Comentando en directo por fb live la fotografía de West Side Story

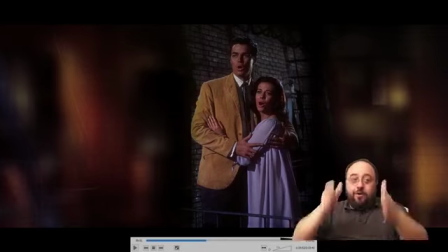[29:11]
un poquito más allá y de golpe lo que vemos es que ha pegado un crop y te ha dejado lo que quería él, que es ellos dos, el mundo no existe que le den por culo, con lo cual podemos decir que Robert Wise fue el inventor del formato vertical porque literalmente aquí está haciendo cine vertical,
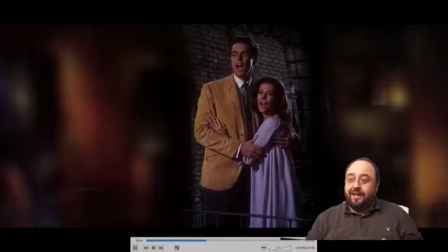[29:28]
porque el resto ya no existe, con lo cual te hace estas como desenfoques que son de postproducción, que hacen como un pequeño glow, incluso en algunos momentos hay un poco de movimiento simplemente para que te fijes en ellos y te quedes en un mundo
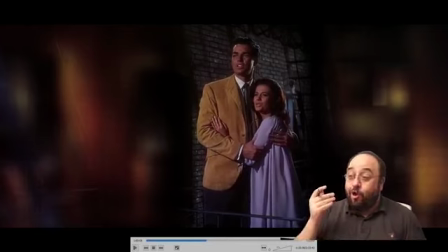[29:43]
totalmente onírico onírico y de amor lo gracioso es que esto limita a los
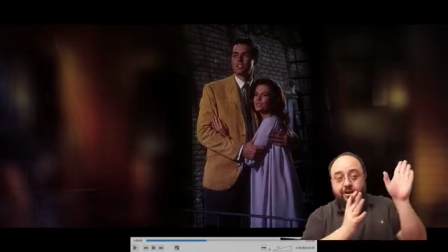[29:48]
actores porque si os fijáis están cantando lo infinito pero están quietos clavados
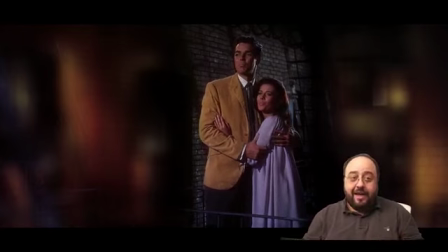[29:53]
de que esto nos dijeron, quedaos de pie que esto hay que poner un efecto y de golpe públicos están que no se mueven que se van a salir del efecto claro, yo creo que esto es una limitación que dentro de esta película,
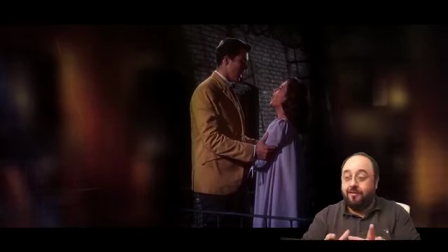[30:07]
que me parece maravilloso creo que este efecto es un poquito forzado pero ciertamente yo voy a decir que la película igual la he visto, no sé,
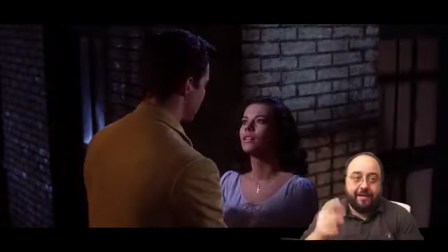[30:14]
20 veces me di cuenta de este efecto como a la sexta o séptima vez tardé años en descubrir que esto pasaba dentro de West Side Story y
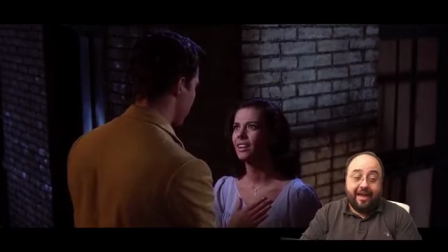[30:22]
que el efecto visual
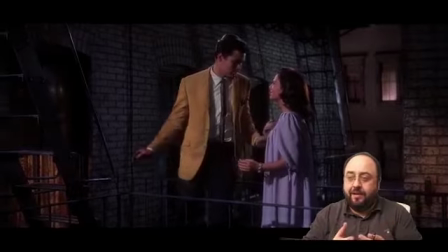[30:25]
era tan bestia de hecho vi un paso en el cine y de golpe empecé a ver cosas raras de desenfoques así que no había visto nunca y me fui a casa,
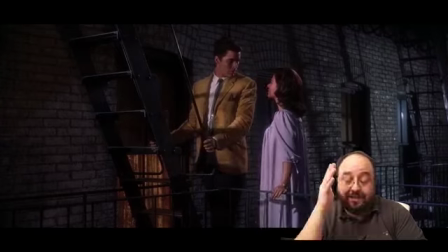[30:34]
la tenía en VHS porque yo era joven
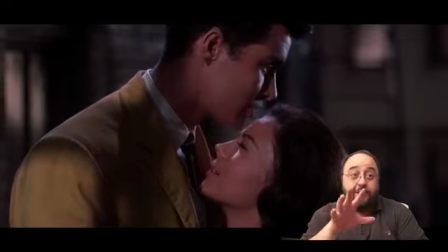[30:36]
y en ese momento tirábamos y voy a echarse rebobiné, busqué los puntos y de golpe me quedé blanco pensando, que loco el director de esto o sea,
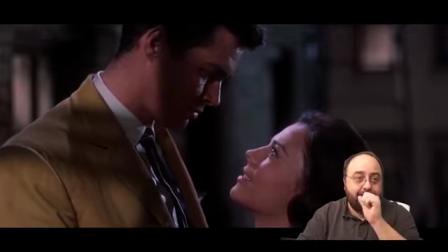[30:43]
bueno, el equipo entero dejadme ver si estáis en comentarios a ver que más estáis diciendo
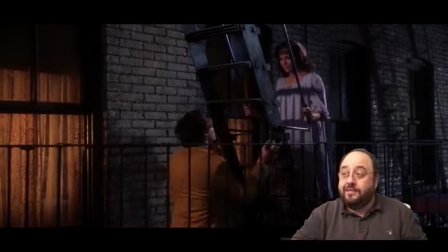[30:52]
Omar dice que ve muchos claroscuros interesantes y la película es muy interesante en el de claroscuro Marca
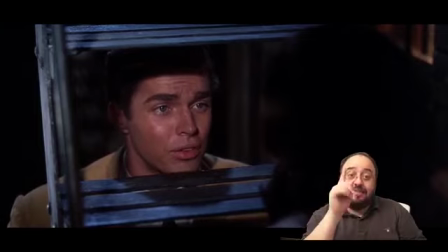[30:59]
Mardons pregunta si se rodó un plató o en decoro real hay escenas rodadas en decoros reales pero principalmente es una
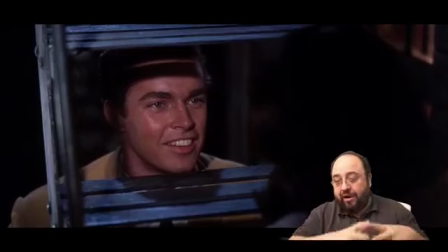[31:05]
película de plato, es todo inventado o el gran grueso es todo mentira Javier Hidalgo dice, las luces de las ventanas tapan zonas vacías
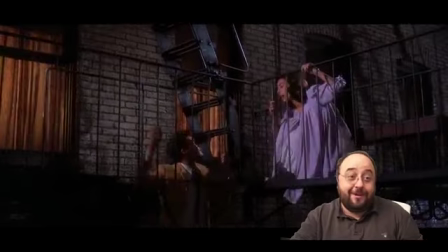[31:16]
aquí en España se vetó la película, dice Rubén, es verdad Lucio Albano dice así se resuelven los noticiarios para componer el vertical en la tele, con la otra imagen blu-rayada y zumeada también,
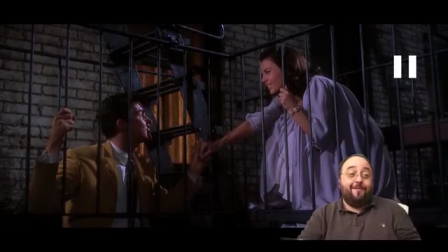[31:26]
fijaos que Robert Wise, año 61, ya lo hacía Pablo Díez, gran amigo que está en Estados Unidos, que se fue hace un par de años dice, me abriste los ojos con esta peli y hace unos cuantos años gracias a ti la descubrí y ha sido un gran referente en mi carrera es que realmente chicos, chicas, todos si no habéis visto West Side Story, corred a verla es una obra de arte visual ahora en mi última peli la utilicé como gran referencia en el uso de colores sólidos mi peli era de gangsters y quise hacer un film noir moderno, una especie de una peli en color pero con un arma en blanco y negro y nada más moderno hablando de colores que West Side Story exacto,
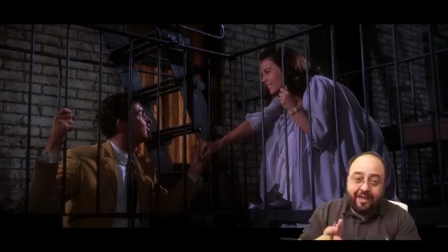[31:59]
West Side Story al día de hoy, año 2018, sigue siendo moderna visualmente y loca hay pocos directores que tengan los huevos de decir voy a hacer una película con este color,
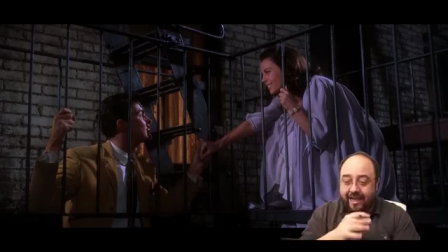[32:11]
con esta saturación con todo eso a nivel práctico y mostrarlo en el cine en una película que además es una película cara de la época Héctor Rico dice ¿qué simbología hay detrás de esos colores que utilizan las prendas? luego llegaremos a
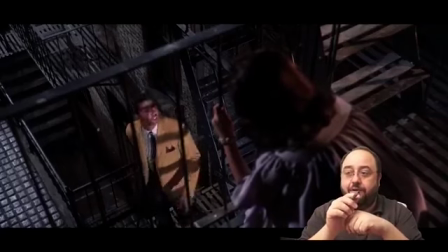[32:26]
simbología de colores porque tiene mucho que decir la simbología de los colores tanto los que visten ello
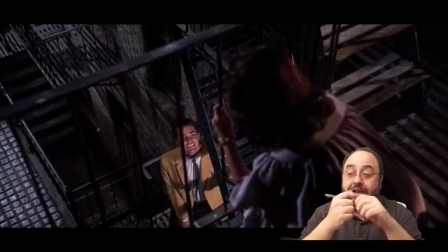[32:34]
como los que les rodean o sea que el color en esta película encima tiene un poder narrativo brutal
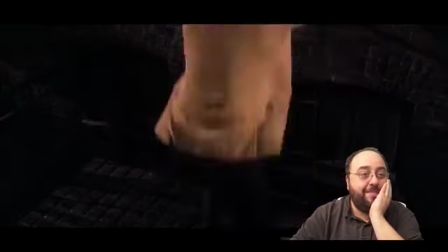[32:42]
más cosas el dorado de las ventanas son notables para el concepto dice Carlos Vera, exacto y Andrés Piña,
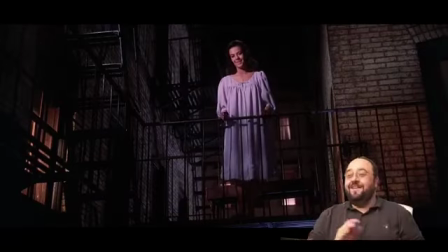[32:48]
joder que daño ha hecho ese plano tipo móvil, ahora tengo que irte con el móvil haciendo ese plano, esperemos que no si no eres Riverwise, no tienes nada de Hollywood cantando no hagas planos verticales
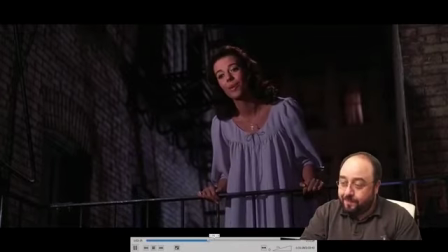[32:58]
aquí siguen cantando etc, etc Y vamos a buscar ya otro momento de la película.
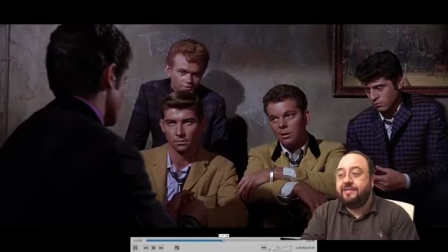[33:04]
La película sigue avanzando. Aquí vemos el enfrentamiento de bandas. Realmente es una película que tiene como dos tramas paralelas.